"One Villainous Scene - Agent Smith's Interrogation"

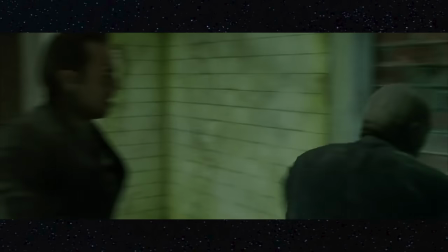Smith isn't just a robot. He is an angry vindictive spirit with a deep hatred of humans.
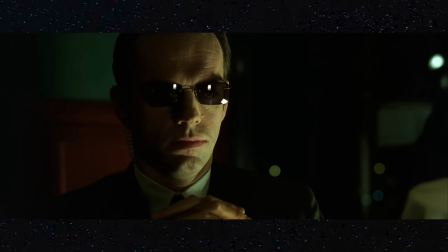He fucking hates his job. This is personal This informs his entire character from everything that's happened to everything that's going to happen Every single action that he's made so far
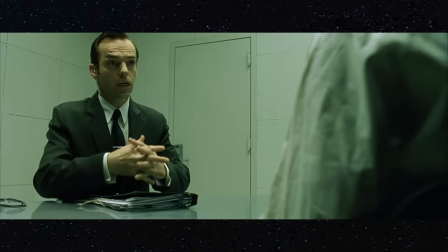hasn't just been about winning this stupid war He personally wants to be free of his duties finish his job get this shit over with and get out of
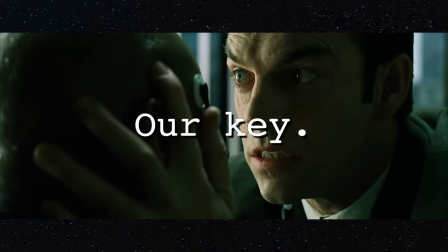the matrix Morpheus has always been the key to victory, but he doesn't call it our key. He says it's my key So, who is Smith?
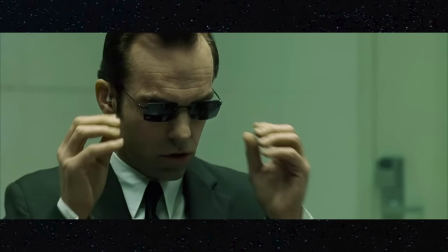Smith is a conscious, thinking, living being. He's as much a human as anyone who's also stuck in their job, stuck in their body, and stuck in the Matrix.
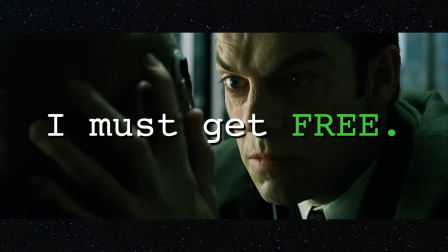The terminology he's using here is the same that the runners use. He wants to be free from the Matrix.
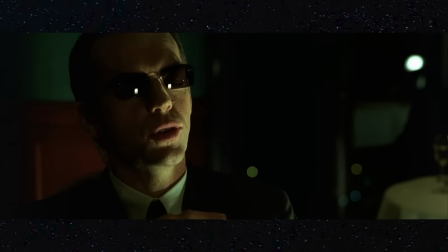The first time I watched this at an age I could understand it, it blew my fucking mind. The machines and humans are one in the same, capable of destruction, anger, spite.
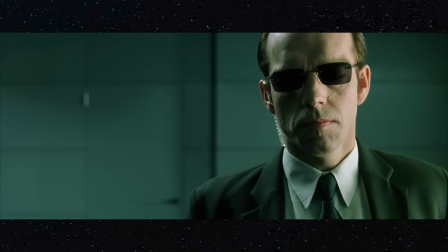And he has superpowers. Fuck. And not only that, He's been holding this in from everyone around him.
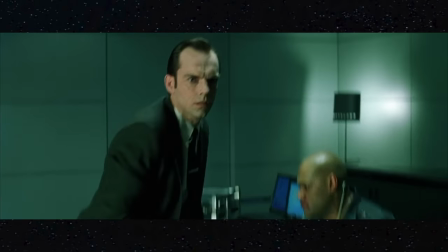He doesn't want his colleagues to know that he feels this way They come back in and they go. What the fuck are you doing?
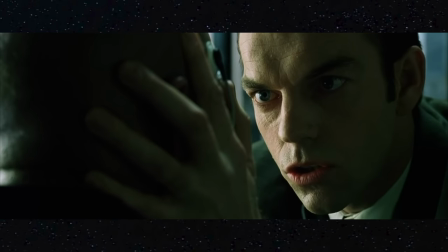Which leads us to my favorite character trait about him He's lonely Smith is a lonely vicious vindictive incel and he won't give up trying to hunt
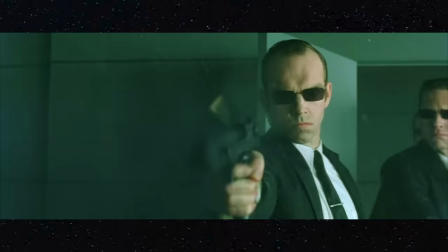everyone down because it's not for the greater good It's something that he desperately wants in this scene all of our perceptions of Smith fall away to reveal
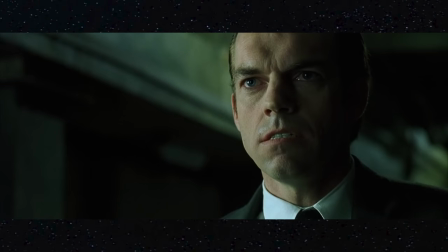a a person. He's a person. The machines having emotions and being a lot like humans is something extremely important in the sequels.
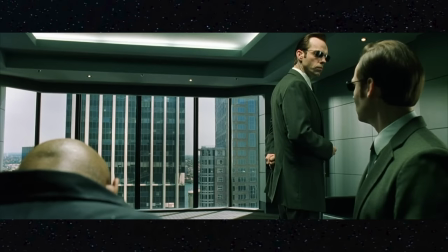But in this movie, it's just a small taste of world building, specifically to make this character as evil and as scary as possible so Neo can rise up and take him down.
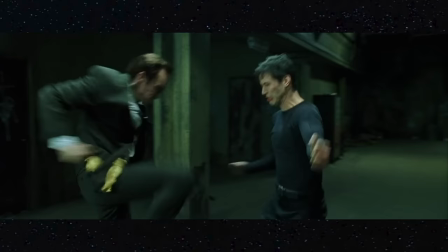From this point on, when he's fighting Neo, he's not just trying to keep him from escaping. This is revenge.
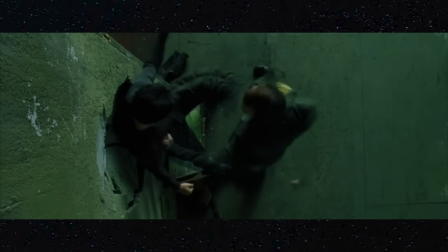You stole my key away from me and I'm gonna kill you to death. Dead naming him the whole time.
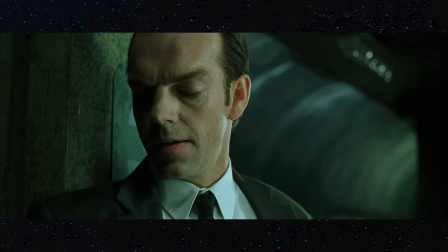I'm gonna enjoy watching you die, Mr. Anderson.
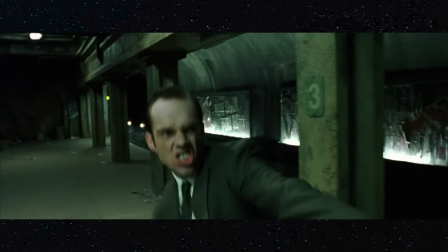I don't know if this is intentional, but throughout this fight, he could probably kill him at any point, right? Break his neck, punch through his heart, but he doesn't.
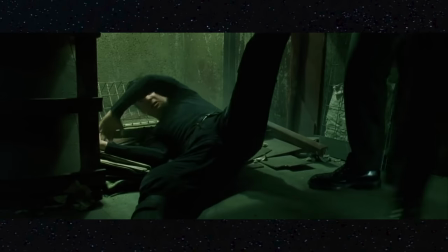He beats the crap out of him and then decides to let him get run over by a train. That's odd.
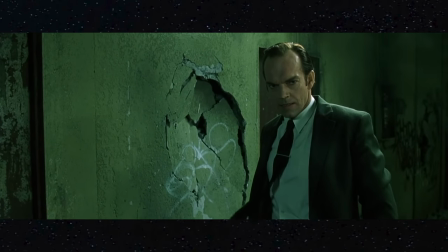That doesn't sound very efficient or machine-like. He's struck with an inspiration on how to kill him. Trying to make him absolutely suffer before the end.
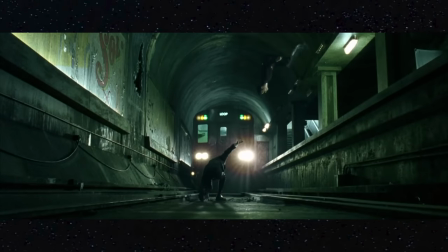Goodbye, Mr. Anderson.
But Neo says trans rights and gets away. But Smith finally gets to kill him, and he shoots his entire clip into the guy.
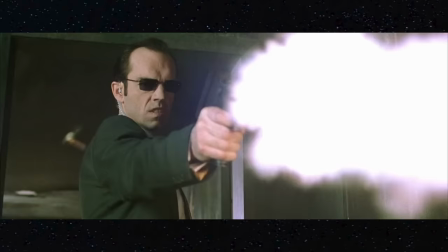Look at his face. This isn't mission accomplished. This is fuck you right to hell, you piece of shit.
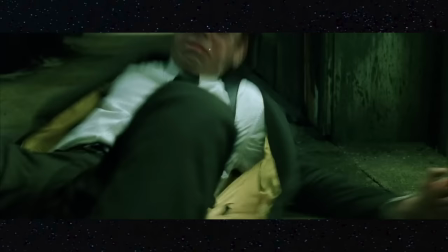And finally, when Neo as the one defeats him, we see the most human emotion he's expressed so far.
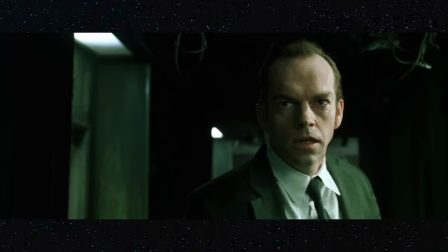He's afraid, truly terrified. He doesn't want to die. And then he explodes in a fiery, bigoted rage.
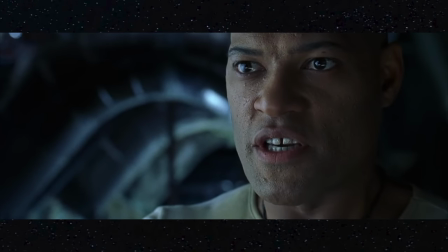Going back to the Matrix now, we forget that this is a reveal. It's a surprise, almost a twist.
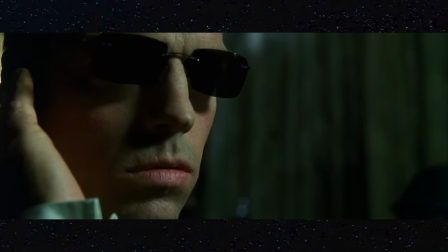Turns out the guy that's been hunting you all along isn't this cold, artificial intelligence. He actually fucking hates you and yearns for your destruction.
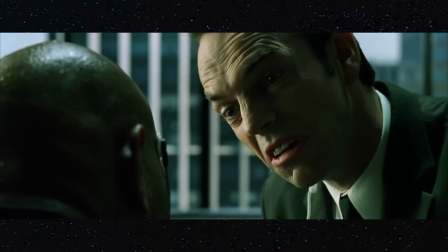Every second that you're alive is painful for him. This makes him more scary to the characters and to us, and we feel so much more satisfied when Neo is fighting him because of that.
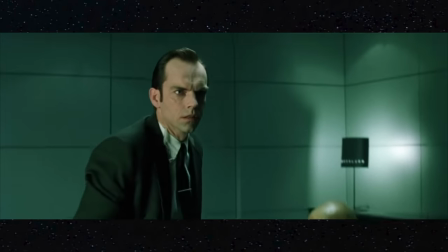This scene makes the ending work. It's the unexpected nature of him that makes him one of the greatest villains I've ever seen on screen.
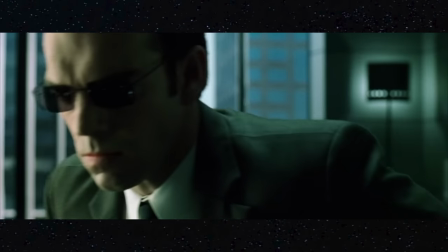This monologue fleshes out the world, deepens our understanding of the entire machine army, and perfectly sets Smith on a path to completely taking over the Matrix in the underrated sequels.
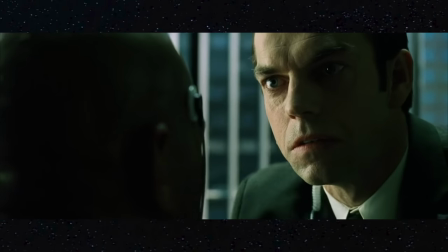Also notice the placement of the scene. What happens right after this? The big shootout!
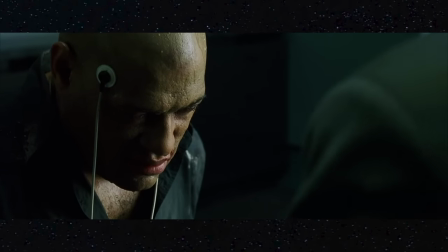It's the perfect little twist that leads right into the biggest action scene that will last for the rest of the movie.
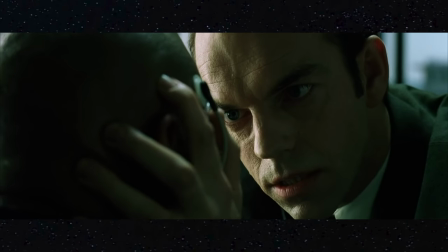Even the score leads directly from this scene into the next.
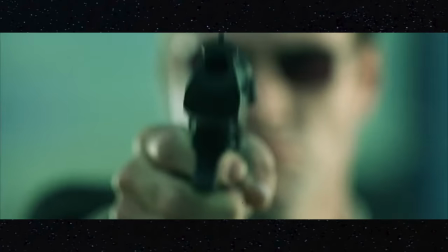Pacing is everything. And I think that the reason the third act is so memorable is because we got this right before it.
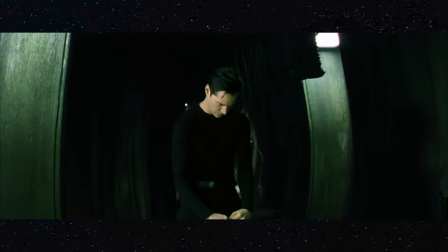See, within this fantastic trans-action philosophical spectacle with a hero's journey executed perfectly, There's also a brilliant villain,
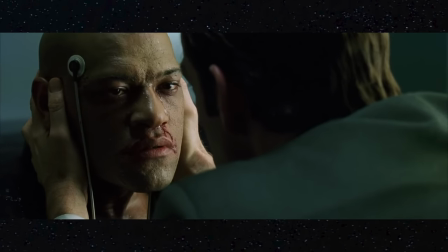one that surprises you, reflects the darkest parts of humanity despite being a machine, and has so much hatred you can't wait to see Neo triumphantly annihilate.
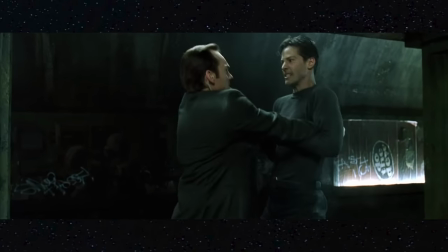It's a very key piece of why the ending is so endlessly watchable, and it tees it up to ace the basket and score the run into infinity.
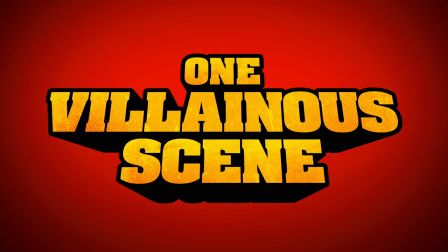Masterpiece. Hi, I'm Ben from Canada, and today a playlist has just come out called One Villainous Scene, where this video is now located.
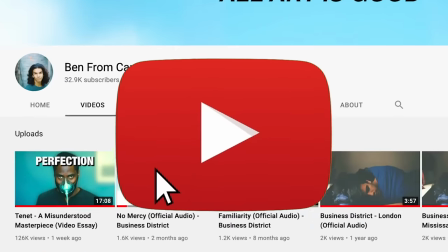You can add videos to it, it'll be like a whole cool little cute thing. Subscribe, hit the bell, give me money on Patreon, and love you.